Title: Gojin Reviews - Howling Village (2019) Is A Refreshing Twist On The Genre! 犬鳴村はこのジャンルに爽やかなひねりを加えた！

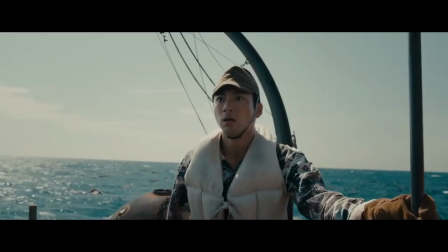(21:21)
They moved the boat in another tokusatsu film, Godzilla-1,
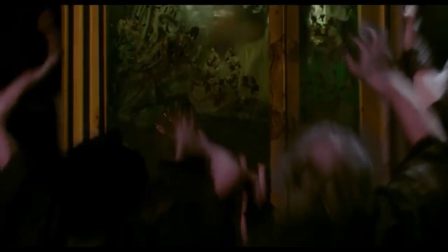(21:25)
it isn't something you typically think about the quality of, or even what they did to pull it off if the effects are efficient enough.
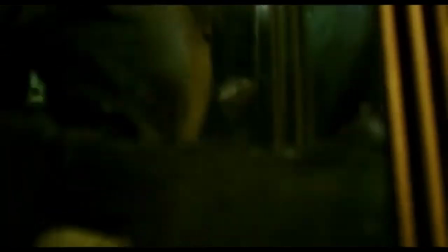(21:32)
But damn man, you look into what they did, it's pretty mind-blowing considering it's literally indistinguishable from a real phone booth.
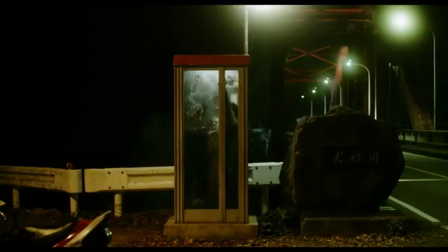(21:40)
So that lack of thought on initial viewing, at the end of the day, is a testament of the crew's craft.
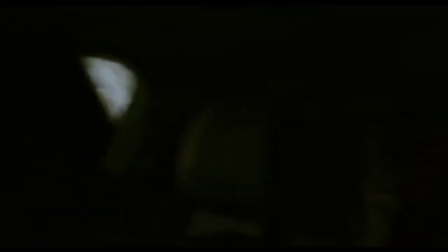(21:45)
The spirits, though brought to life with simple techniques, are far more effective than necessary.
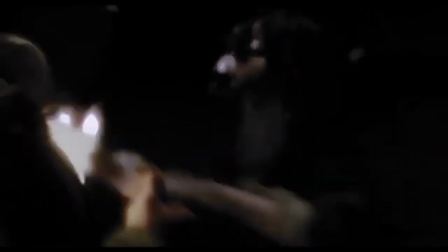(21:51)
The rough gray makeup lends them a decayed appearance while the glitchy effect creates an otherworldly atmosphere,
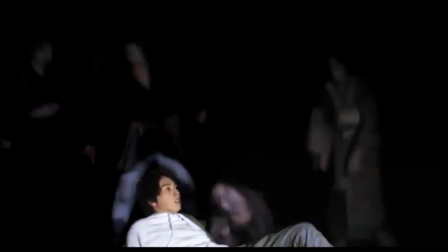(21:57)
as if this area is bleeding into another plane of existence.
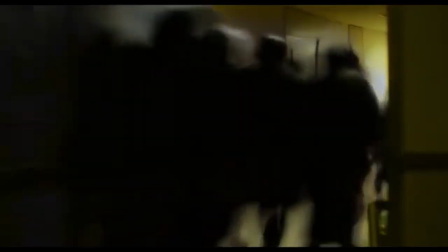(22:01)
Each step they take has this weird uncanny framerate that makes their presence so damn creepy. However, there's one particular scene I believe would have benefited from just a bit more attention to detail. The blackout around Yuma.
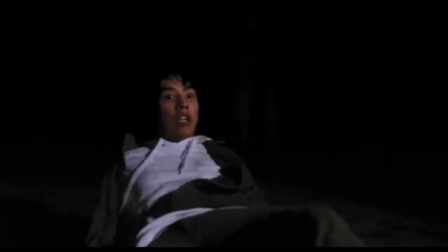(22:17)
While I understand the artistic intent of focusing solely on him, the overall lighting surrounding his figure feels inconsistent.
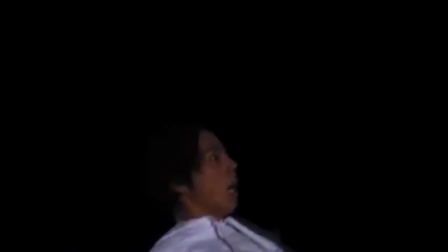(22:24)
And if you look closely, remnants of the previous scene's lighting can still be seen in the background. But that's not a huge deal when everything else looks crazy good. Maya's canine design certainly diverges from the traditional werewolf archetype,
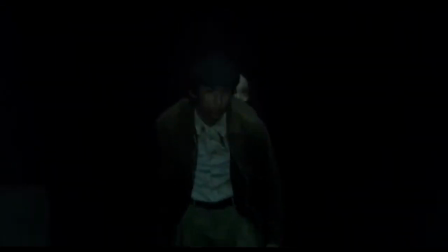(22:38)
so if you're seeking a more classic lycanthrope creature, this may not be the ideal representation.
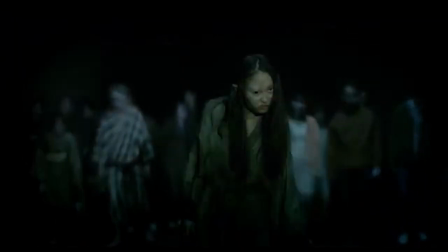(22:44)
But the technique to bring it to life was quite creative. Her fur is unevenly distributed, with some areas completely bare.
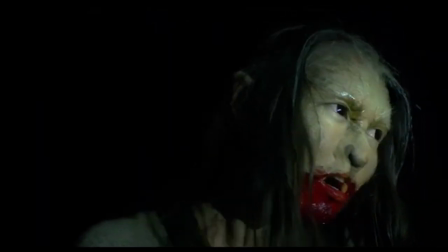(22:51)
The facial features, particularly the snout, exhibit a bizarre combination of dog and human characteristics, clearly indicating that, yeah,
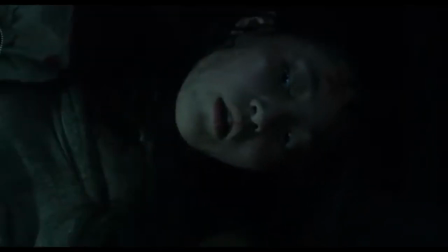(23:00)
this thing isn't natural, and the deformity is a logical consequence of a curse that would inevitably clash with the girl's original DNA and physical form.
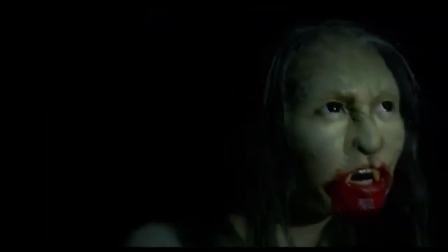(23:09)
I'm unsure of the exact ingredients used, but it's clear that exceptional makeup played a significant role.
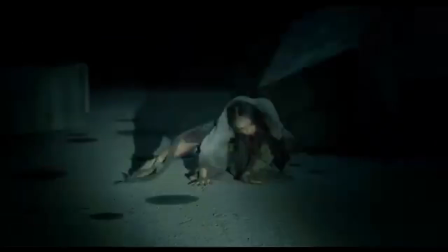(23:14)
Hinamayano's powerful performance also being a key element, with her bone-cracking gestures reminiscent of a Japanese ghost,
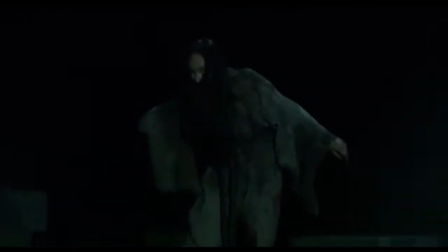(23:21)
and her facial features conveying intense rage and pain, which plays into both the traditional Japanese curses involving angry spirits,
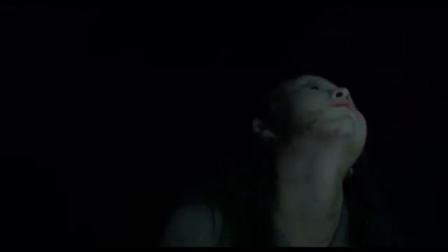(23:29)
and the agony to come from her body transforming like that.
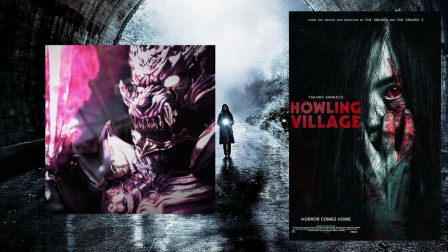(23:33)
In conclusion, The Howling Village is a great addition to the realms of J-horror and tokusatsu. If you're a fan of Shimizu's previous works like Ju-on or Asian horror films in general, this should be a real treat. The film offers intriguing plot twists that can appeal to a wider audience even beyond the horror niche.
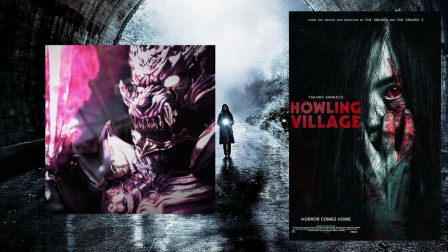(23:50)
While the script could benefit from some refinement, particularly during the big reveal, it doesn't significantly detract from the overall experience. The movie maintains a creepy atmosphere, features likable characters, and boasts a solid soundtrack, earning it a well-deserved 8 out of 10 stars. Anyway, that was it for this episode, thank you all for watching, and once again, I'm sorry I could only provide one Halloween special this year, but that's because that GXK retrospective I was working on kept getting in the way of my workflow and dragging everything down, which if you want to know what's going on with that, check out the Discord server, the Facebook page, and the Instagram. And then I threw my hat in ranting about the Doom Anthology collection, but that video eventually got canned too because I honestly wasn't liking how it was turning out, and then you combine that with the fact that I got a new phone in between the filming, so my motivation to finish that off was no longer there. But all that said, please check me and the guys out at Sakura Central. This video will actually be available there first, but don't stop here, as we've got a long list of content relating to Asian media, such as interviews, news, reviews, and so on. This is Gojin the Makai Phantom, leaving the building.
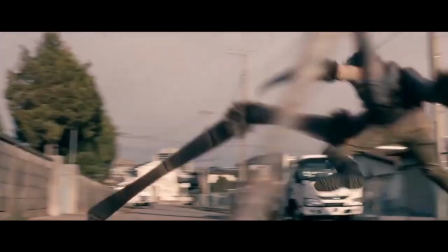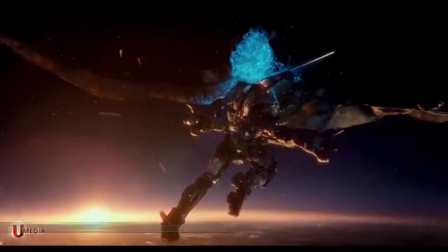(25:08) No ever dream,
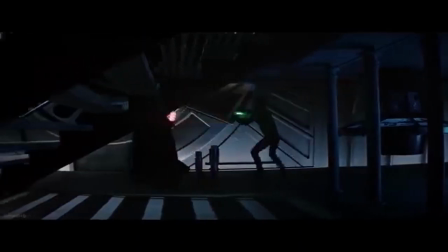(25:14) no ever dream